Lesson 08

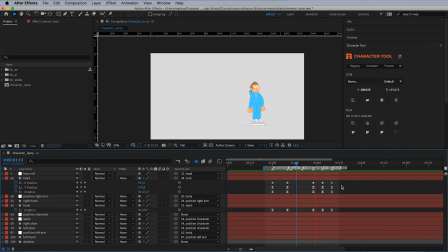(4:11)
I think we should angle the head a bit on the way up too, so go to around 1 second and 11 frames and rotate the head so it aligns with the angle of the body.
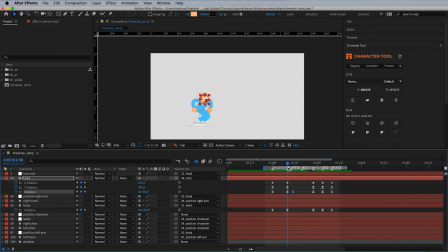Okay, time to add a bit of bounce on the face, but first,
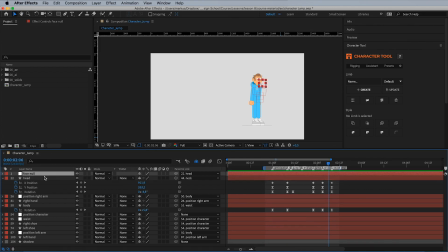(4:45)
let's just rename the face null to something a bit more pleasant, like face position. Now, snap some position frames to the anticipation mark.
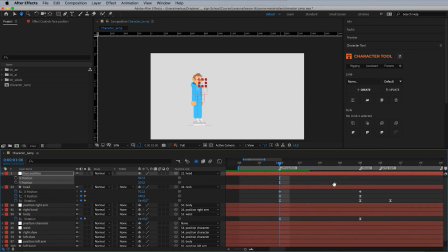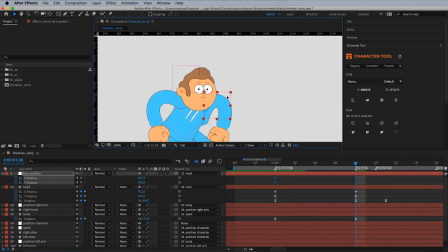(5:07)
And go to release and drag the face upwards as he's preparing the jump. Drag the face downwards at around 1 second and 11 frames as the upward force from the jump pushes his face downwards.
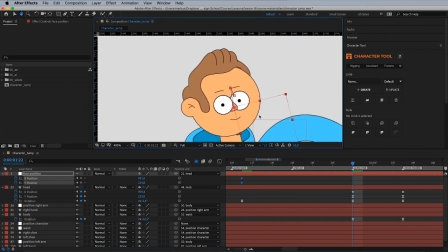(5:25)
Then go to jump end and push the face upwards as the downward force pushes the face upwards.
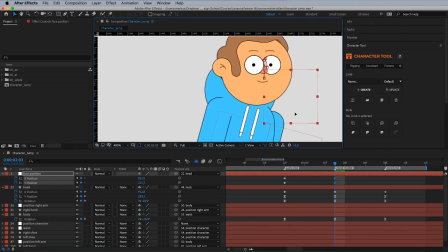(5:33)
Now make it bounce up and down during the recoil.
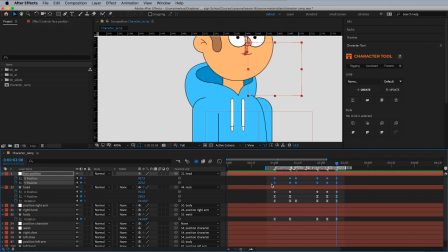(5:41)
And there. Let's now easy ease the frames.
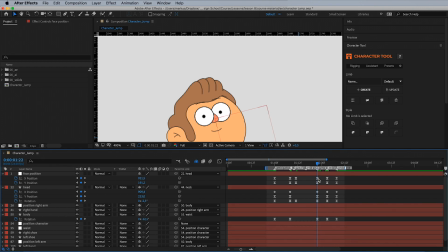Adjust the sliders a bit here.
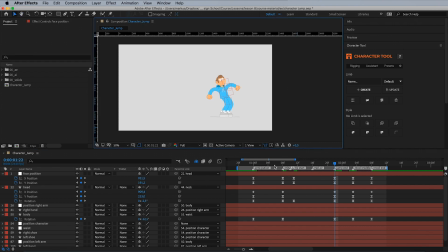(5:58)
And see what we got. Cool, but let's fix the hair a bit so we can get a better feeling for the perspective changes that takes place in the face.
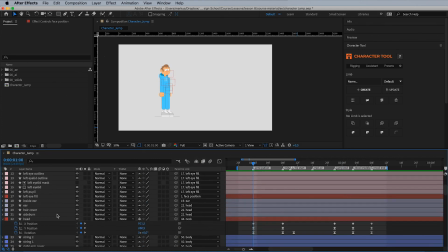(6:14)
So unhide the sideburn layer or whatever hair layer you have on top
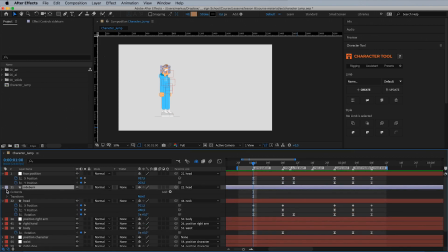(6:19)
and start adjusting the path according to the position of the face.
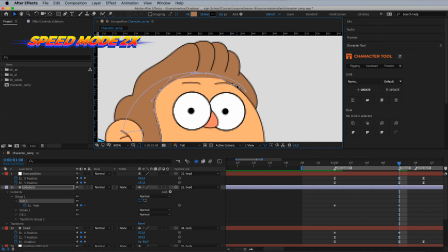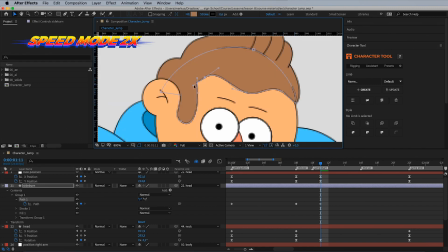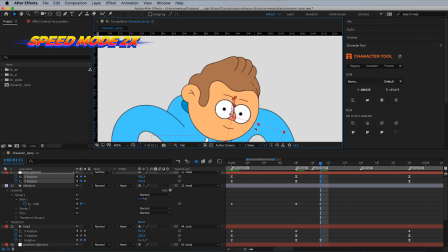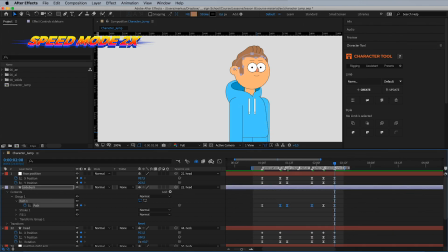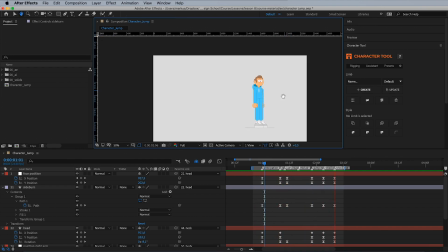(7:15)
That is looking a lot better. By the way, don't get too caught up with the hair at this stage,
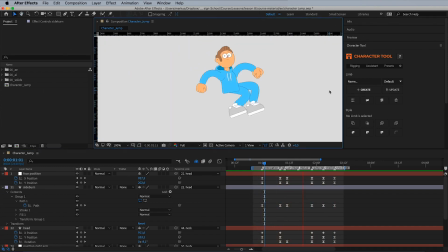(7:21)
as we'll cover this in our next lesson on secondary motion and details. Okay, so in the beginning of this lesson, I mentioned how body parts rarely move at the same rate, yet our current animation is still very unified.
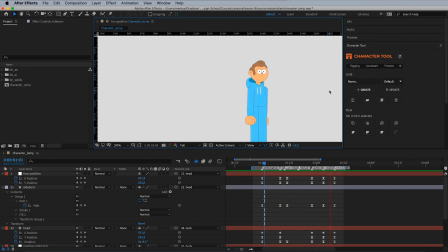(7:39)
Now, how do we fix the timing so it feels more like a chain of events? Easy. Let me introduce offsets. Bonus tip. Something extra, something special.
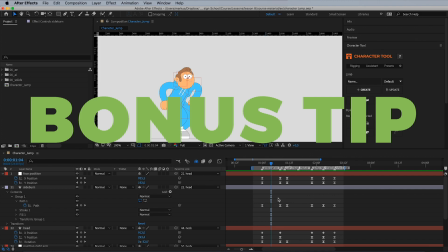(7:51)
I do so much for you guys.
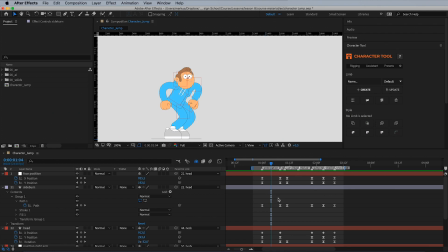(7:54)
The easiest way to create overlapping animation is to offset keyframes between parts of your character.
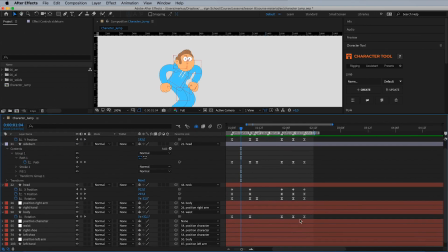(8:01)
So let's drag this body rotation frame 2 steps to the left and the face and hair frames 1 step to the right.
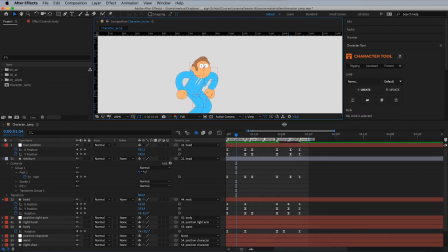(8:12)
This way, there's a couple of frames between the recoil of the body, head and face.